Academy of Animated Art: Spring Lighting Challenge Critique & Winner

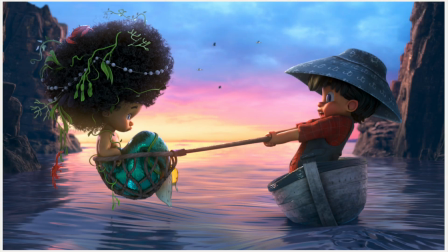dun, dun, dun, dun, dun. Do you like my sound effects?
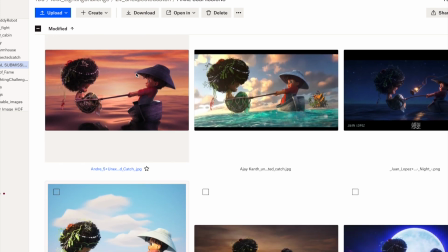Welcome to the lighting challenge final submission,
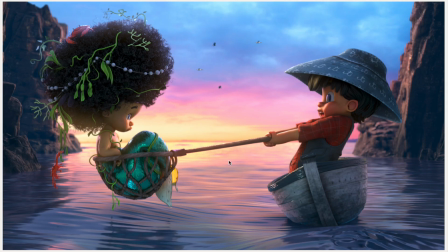where I am going to go through all these amazing lighting challenges of the unexpected catch, and I'm going to announce the winner. Hi, this is Jasmine Katatikarn, co-founder and CEO of the Academy of Animated Art, and I am excited to go through all these amazing submissions.
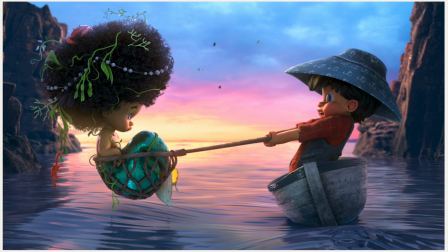So let's take a quick look through them. No special order whatsoever.
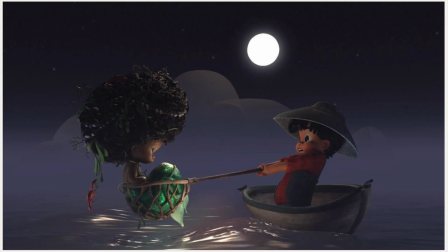Just kind of gonna scroll through them as you ooh and ah.
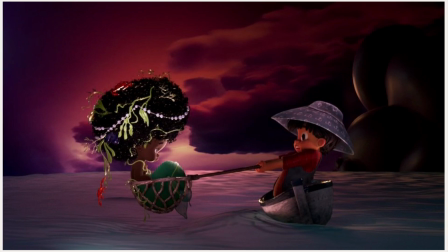And I love just seeing the variations, the time of day.
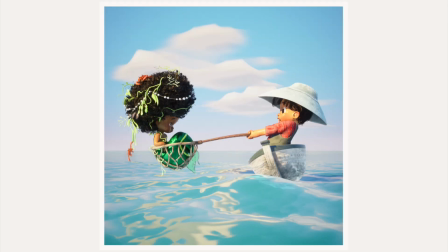It is all super, super inspiring.
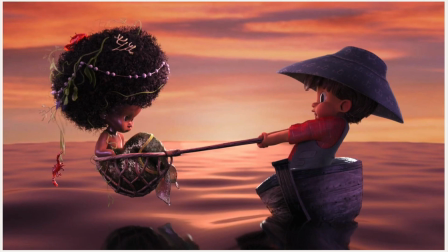So I believe, yep, that's the last one. So let's get started. I will go quickly through all of these. I'm not going to do a full feedback critique, maybe just kind of
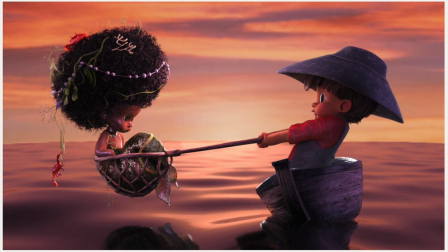mention one or two things, and then I'm going to cut straight to the chase and announce the winner. So let's do this. So here we have Andre, and I think this is looking great. I really like especially how there's kind of like this speck here in the dark side.
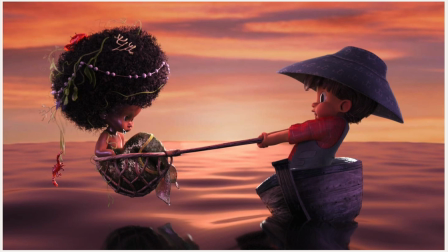I think it's a little bit too strong, but I really appreciate that, and I'll kind of be speaking to that as I go. Because it is really tricky, right? Especially in the fill side and the dark side to kind of have that shaping, especially on a darker skin character. And this is really I'll link to this,
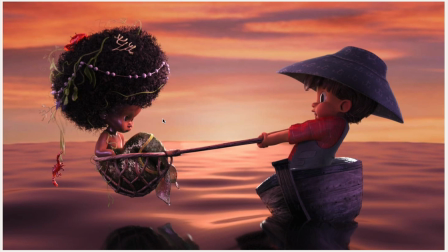but Mike did a really great job of sharing how to light specifically for dark skinned characters. And we actually did a whole kind of presentation seminar from at the Foundry for this a couple years back that I'll also link to. And I think you'll find it super beneficial and helpful just to think about this.
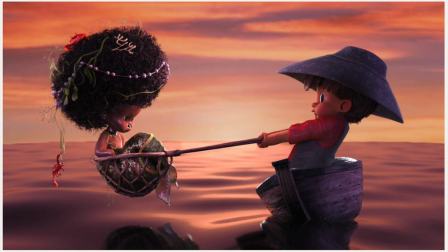But specular highlights plays a key role, color, and whatnot. So this is definitely going along towards that line, and I really appreciate that. That being said, like looking back and as I'm squinting at this, I'm seeing definitely good shaping around here.
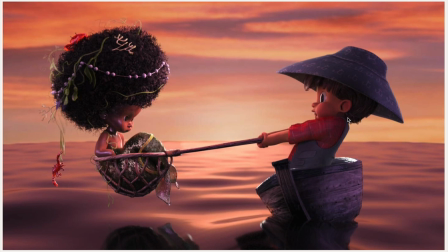I feel like it could go a little bit stronger, and I'd love to see more of like a wrap back here as well, because it's falling a little flat to me here. Um, and this is actually feeling like it's almost clipped.
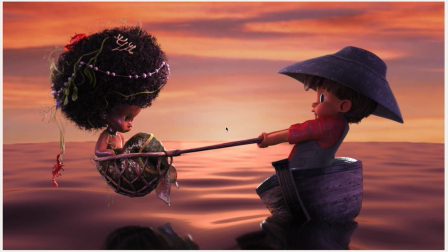Like I want this spot to be even hotter. And by clipped, I mean like the values are clamped. So that like I'd love to feel more of that intensity, and that way I feel like you could really sell this shot even more and be more dramatic about it.
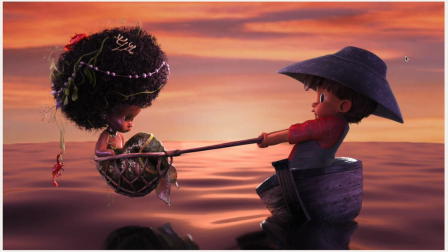But overall, I think it's a great job. I love the color choices, and yeah, let's go to the next one.
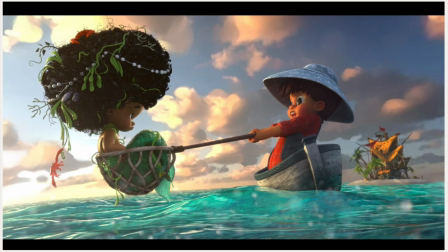Great, and I love how like there's different angles. This is what I love about this lighting challenge, right? You can really see someone's personality. You added that island back there with the house. I love that addition, and even like the angle, I'm liking that. Some things to watch out for looking at this.
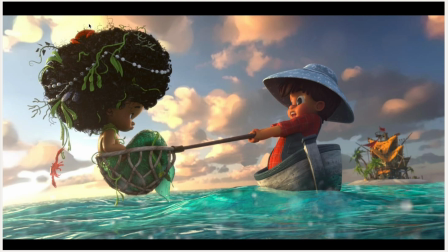My eye really goes to these clouds because it's kind of the hottest point. So I feel like they might be blowing out a bit. And again, I'd love to see a bigger hit here in the back of her head.
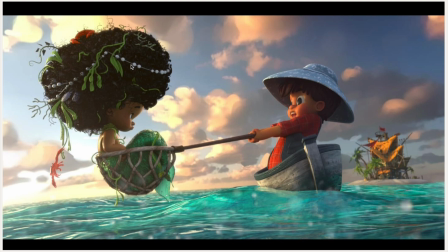She's feeling a little flat overall. She's kind of the same tone if I squint. So, like, considering the intensity here of the clouds, and I'm seeing it in him, but I'd love to see it more in her and like get that shaping back there.
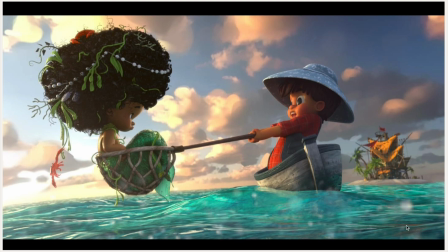I think that'd be really nice. I think your water looks really nice. Yeah, and I like this effect here. Is it kind of like water on the lens?
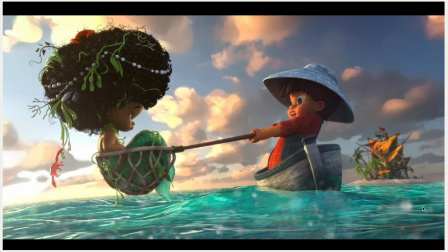That's what I'm actually didn't notice that, but that's what it reminds me of. I don't think that's it. I think it's the defocus, but that'd be kind of cool. It's like splashing water on the lens, and that's kind of like the artifact that you would see.
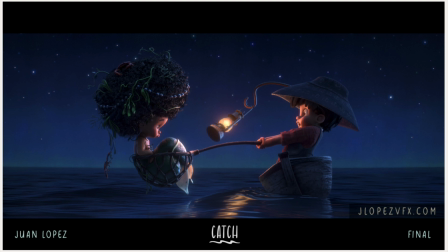So let's go on to the next one. Juan Lopez, always strong showing. I love it, Juan. I think it's great. I love how you added this light here to kind of give it that central like interest.
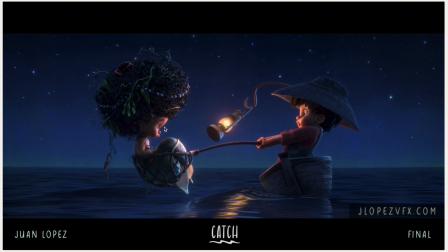And it really does a great job of lighting her face here. I'm seeing her face, I'm seeing his face. It's really nice and equal. And you know, normally I'd say, bounce up a little bit more light here, but I am liking the contrast.
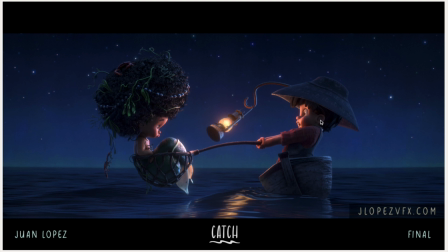So I'm liking your choices here. I think overall it's a really good job, and I'm liking it. I don't have too many things, but I like the simplicity of it. You know, the single light source here, the warm against the cool. So great job on that.
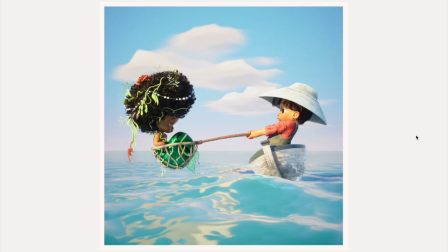And next we have Cora. And I think this is looking great.
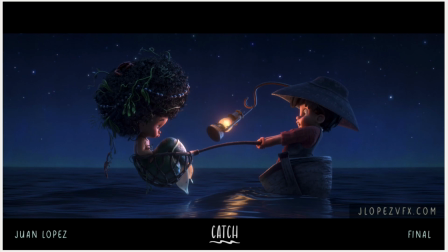And like I said, I love the variation, how you can go from like a night scene here, and then all of a sudden it's like, ooh, it's sunny and daylight.
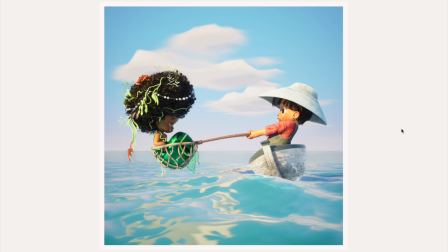Um, the thing here I would suggest that I'm really seeing, and this is hard, right, when you're kind of trying to balance lights and composition, is that he's getting full sun, right? And she's kind of falling into darkness.
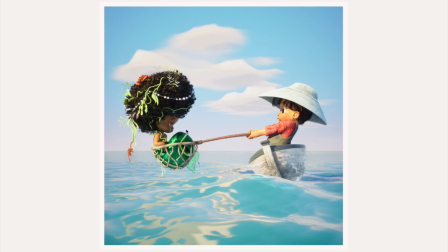And this is where you have to think about your composition, your sun position, like how can you balance it a little bit better? And of course, if the storyline is all on him, all in his face, then you're doing the job, right? I'm just basically focusing directly on him.
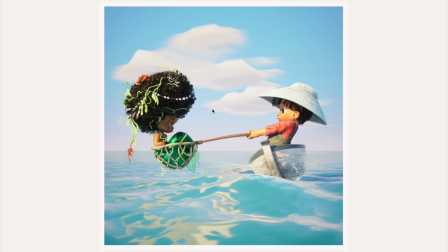But if she's part of the storyline, I want to see some kind of light on her, especially on her face. She's falling a little bit dark. So definitely when you're lighting something, think about the story. Think about where you want to draw the viewer's eye.
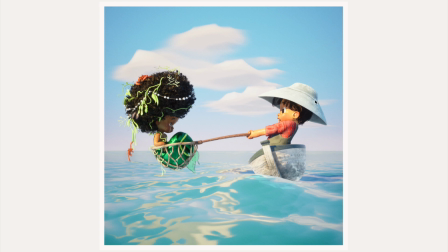But overall, I think this is a great job. I love the wispiness of the clouds in the back, and I like the brightness of the sun.
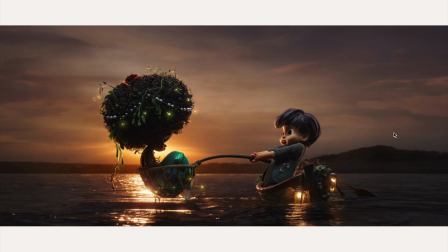Ooh, here we go. Okay, this I love. I think it's great. I think it's interesting how you played against, you know, the dark against light, and then you kind of flipped it here with the light against a little bit of the darkness. It's super kind of graphic, contrasty. I really like it.
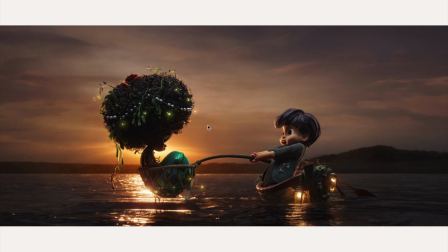The one thing I would say is to balance out, like as I squint, she feels like what I like the dramaticness, is that a word, of this, but I want to see more. I want to see a little bit more in this dark area.
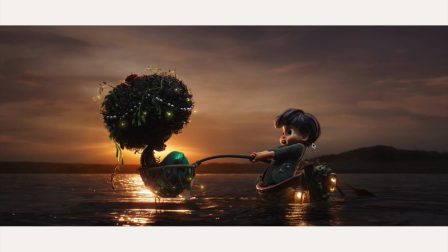I think like to balance it out, you see how his darks don't get nearly as dark as her, and I know she's against this bright light, but I think like it's too big of a difference. I feel like she goes almost black. We're losing all that lovely detail in here.
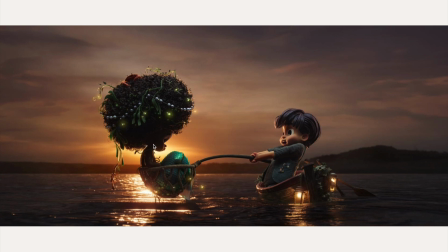So I would fill that in a little bit more, and also that kind of specular. Like this is where, and again, I'll link to where we mention about how to light, especially for darker skin, but how to utilize that specular highlight in the fills, in the dark areas, to really kind of bring out that shaping,
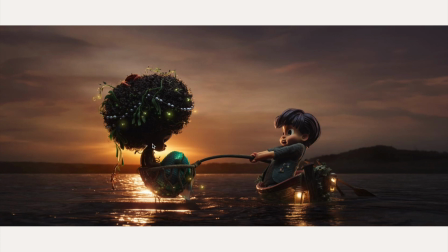but not overly light the character. So I think this is where it would really help. And I'd love to see, like, you're kind of seeing those bounces here, but like, it'd be lovely to see like that bounce here of this warm kind of come up. So I think this is a great job. And yeah, you can bring it even further. And I love these little lights here.
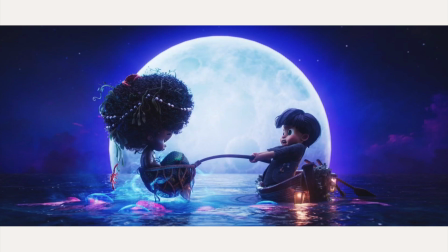I'm just noticing that right now. Okay, and then now, great. I mean, it's amazing how you can change so much in one shot, right? So this is a great job as well. I love this big moon in the back.
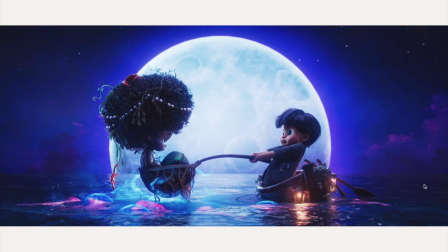And did you add that crab, or was that crab always there? Now I'm gonna look um, to the other ones. But I really like what's going on here. The moon really creates a nice composition.